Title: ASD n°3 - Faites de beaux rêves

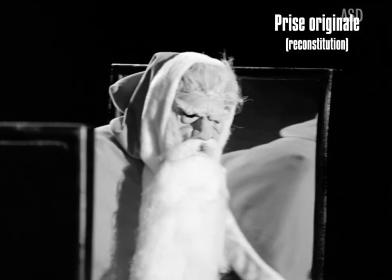8:17 Roy Ward-Baker s'amuse par exemple à éclater une même prise pour y intercaler
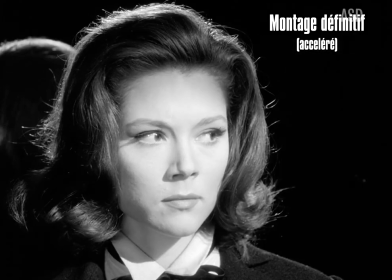8:22 un autre plan et rend son montage encore plus kaleidoscopique.
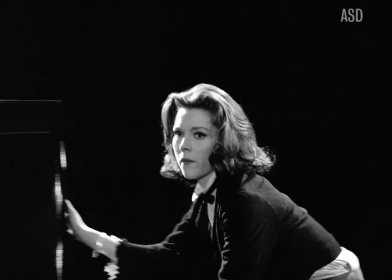8:26 Regardez, si on est dans une simple mise en rond d'une dizaine de miroirs, si Emma et le père noël passent derrière, on ne peut logiquement pas avoir ces jeux de reflets.
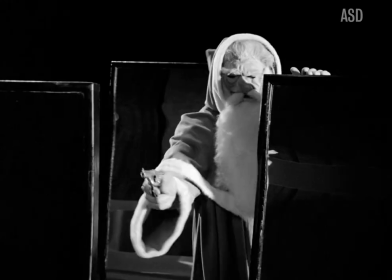8:35 Et pourtant on y croit.
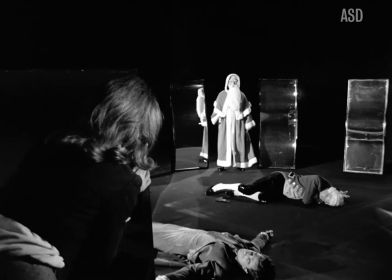8:37 L'équipe a beau déplacer les miroirs, contredisant la configuration du décor du plan d'avant, aucun de ces effets ne nous fait sortir de cet affrontement.
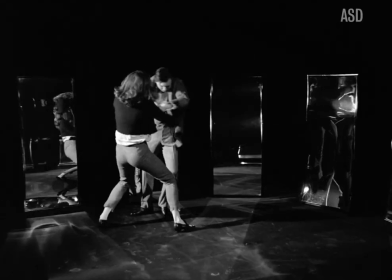8:45 Le dépouillement du décor et les jeux de reflets nous font accepter la dimension complètement flottante de cet espace.
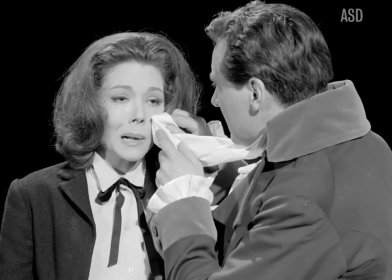8:52 Donc tout ça ne serait qu'un subterfuge stylistique visant à nous donner un affrontement enivrant.
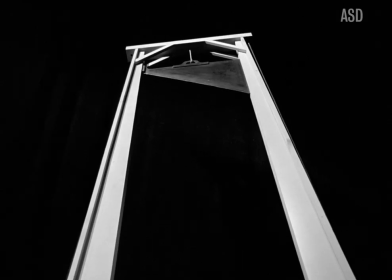8:58 Oui, mais pas que. Parce que tout le génie de Too Many Christmas Tree, c'est de jouer sur l'irruption du rêve dans le réel.
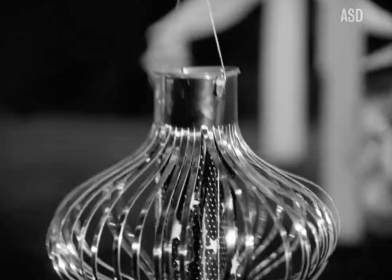9:06 Les miroirs, les visages déformés, sont des éléments que l'on a déjà vus dans les cauchemars de Stead.
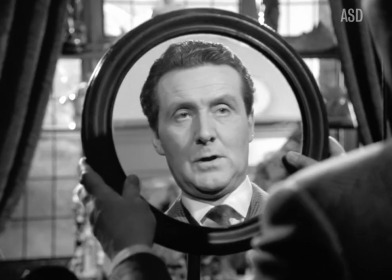9:11 La mise en scène nous a déjà indiqué que ses accessoires et effets étaient liés à son esprit.
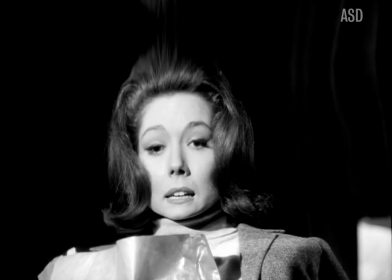9:17 Ce n'est pas pour rien que le visage de M.A.P.L. est déjà déformé sur ce plan, alors que Stead vient tout juste de se réveiller.
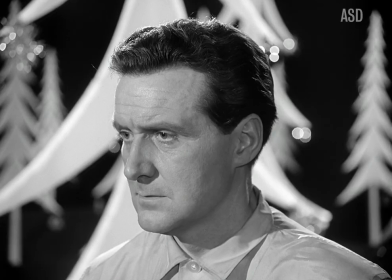9:24 Ces miroirs, ce sont les pensées ou les éléments de la conscience de Stead.
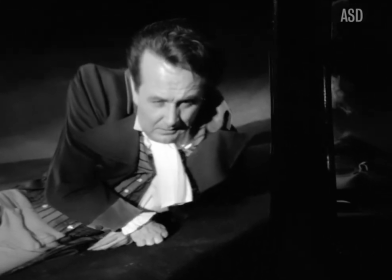9:29 Et par déduction, cette salle des miroirs, c'est une représentation de l'esprit de Stead.
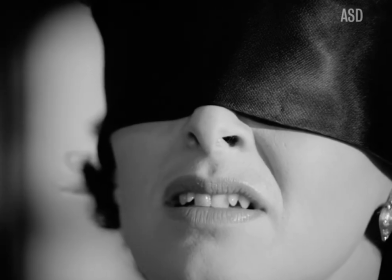9:35 C'est pourquoi le combat est physique, mais également symbolique, puisque comme dans tout le reste de l'épisode, l'objectif est d'empêcher l'intrusion de ces personnages.
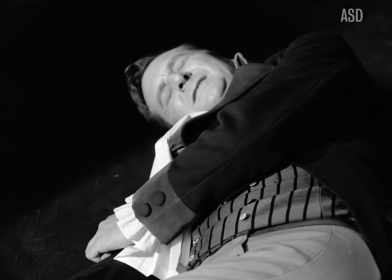9:44 Ils se reflètent partout, montrant leur emprise sur l'esprit de Steed qui peine à les chasser.
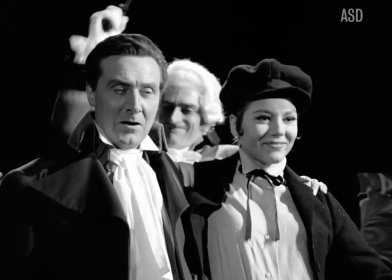9:50 Pire que ça, Steed se fait, dès le début du combat, assommé.
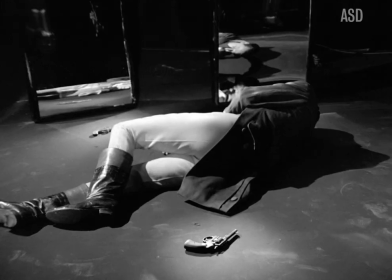9:54 Il gît tout au long de celui-ci au centre de la salle, comme un dormeur vulnérable à la merci de ses ennemis.
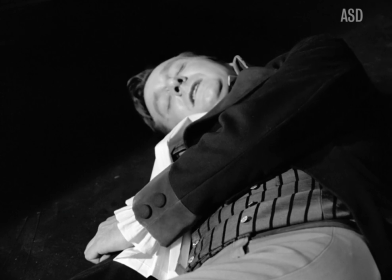10:00 Le fait de jouer dans cette scène sur l'inconscience de Steed parachève de faire de ce combat la continuité de celui qui se déroule durant son sommeil.
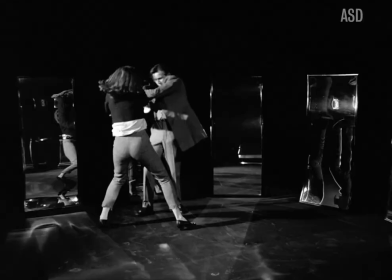10:09 Et c'est là qu'intervient Emma Pell, abattant de sang-froid l'un des adversaires, mettant le second hors d'état de nuire, et puis vient le Père Noël.
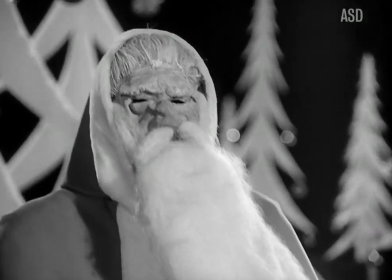10:18 On est tout d'abord surpris de le voir ici. Jusqu'à présent, rien n'indiquait qu'on allait vraiment croiser ce personnage qui aurait très bien pu naître qu'une vision de cauchemar.
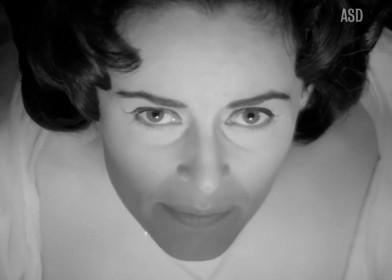10:26 Le quatrième méchant n'était jamais habillé ainsi durant l'épisode, et à ce stade, le personnage n'a plus vraiment intérêt à dissimuler son identité.
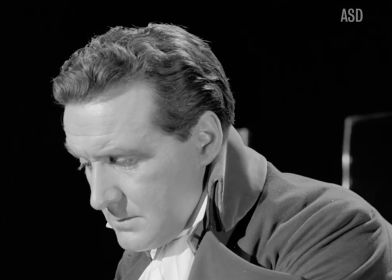10:34 On révèle, en effet, à la fin du combat, que sous ce masque se cachait Brandon Storay.
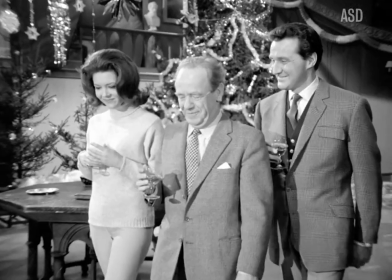10:39 Une révélation un peu décevante, mais parce que ce n'est pas l'enjeu de ce moment.
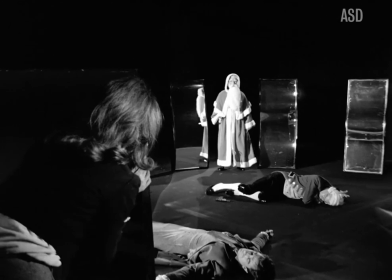10:43 Tout d'abord, le Père Noël surgit de l'ombre, sans prévenir, alors que nous étions dans un plan qui relâchait un peu la tension.
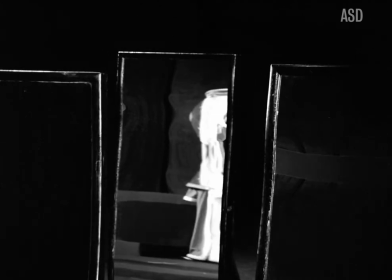10:50 On alterne les plans où le voie en reflète, elle a un monstre qui guette sa proie,
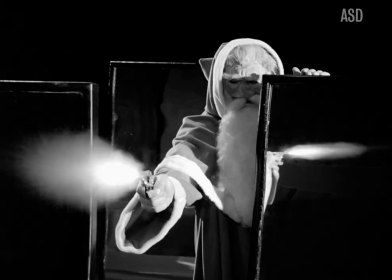10:54 et ceux qui le filment directement dans lesquels la créature passe à l'action et révèle qu'il est une véritable menace.
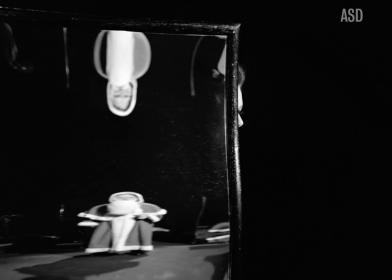11:01 Très tôt, on nous montre le revolver qui signera l'issue du combat. Un jeu de regard de Diana Rigg, un plan plongé sur le revolver,
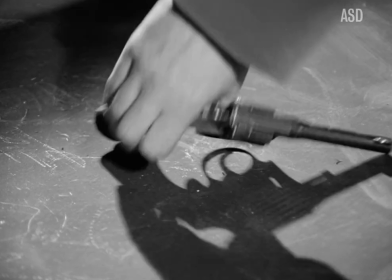11:09 et on comprend sans aucun dialogue qu'Emma cherche à s'emparer de cette arme située au centre à côté de Steed.
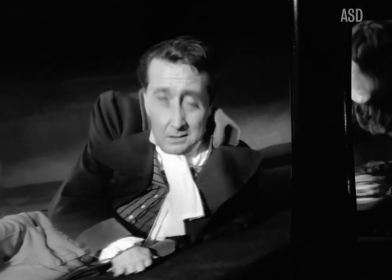11:17 Steed s'en rend compte dans un plan qui filme à la fois son réveil, et nous indique que Storé se trouve derrière lui.
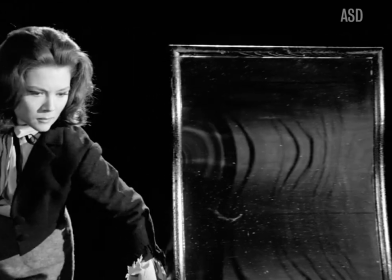11:23 Un jeu de regard permet à Stead de comprendre rapidement la situation et de faire volontairement chuter Madame Pelle afin de la mettre à l'abri.
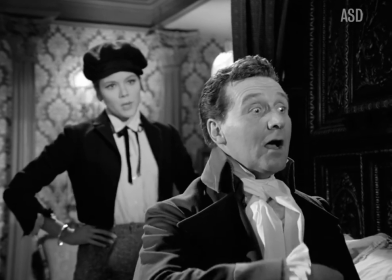11:30 Un coup qui, encore une fois, fait écho à la posture de Stead durant cet épisode à l'encontre de sa collaboratrice.
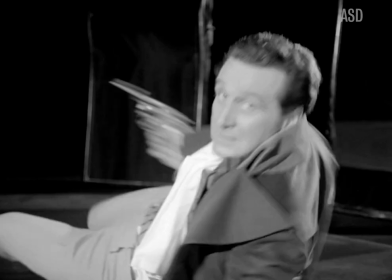11:36 Un insert sur l'arme qu'on sait à portée de main de Stead, le coup fatal est ce plan,
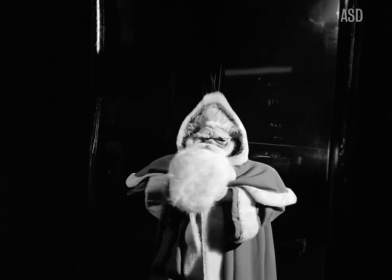11:42 où on voit non pas le Père Noël, mais le reflet du Père Noël, un train de s'écrouler.
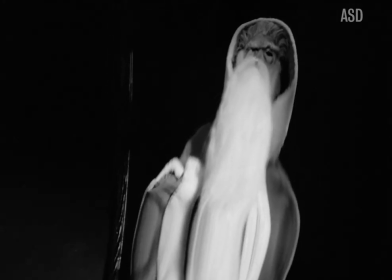11:47 Cette image s'évapore ainsi de l'esprit de Steed, laissant derrière elle le corps sans vie de son créateur.
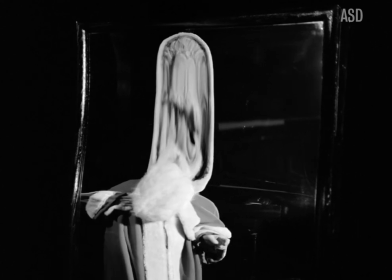11:54 L'adversaire réel étant vaincu, l'image irréelle ne peut que disparaître.
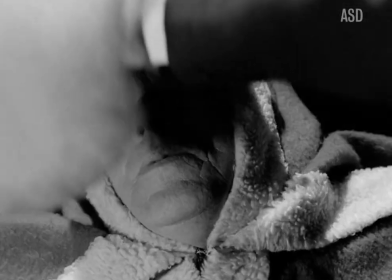12:00 Et c'est pour ça que Storé apparaît ici.
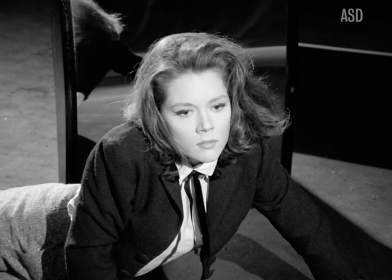12:02 Non pas parce que c'est une très bonne révélation, mais parce qu'on avait besoin d'acter la mort du personnage à l'origine de ses cauchemars.
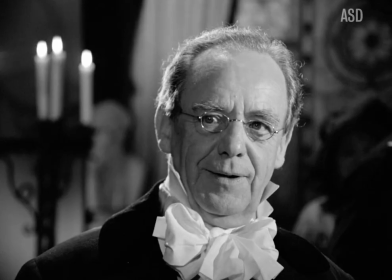12:09 Et vu qu'on ne tue plus de femmes dans Chapeau Melon, eh bien la faute retombe sur l'éditeur.
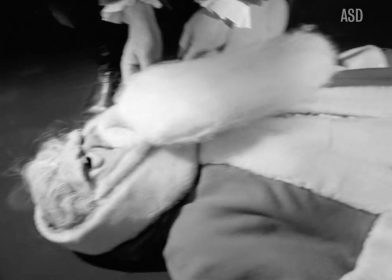12:13 Tout est bien qui finit bien puisqu'on sait qu'avec la mort de ce personnage, Steed retrouve enfin sa tranquillité.
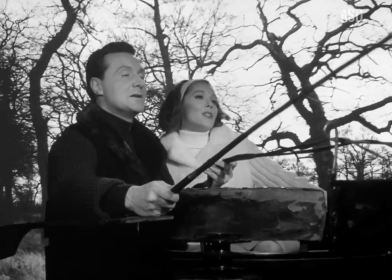12:21 Le Père Noël est mort. Joyeux Noël à tous.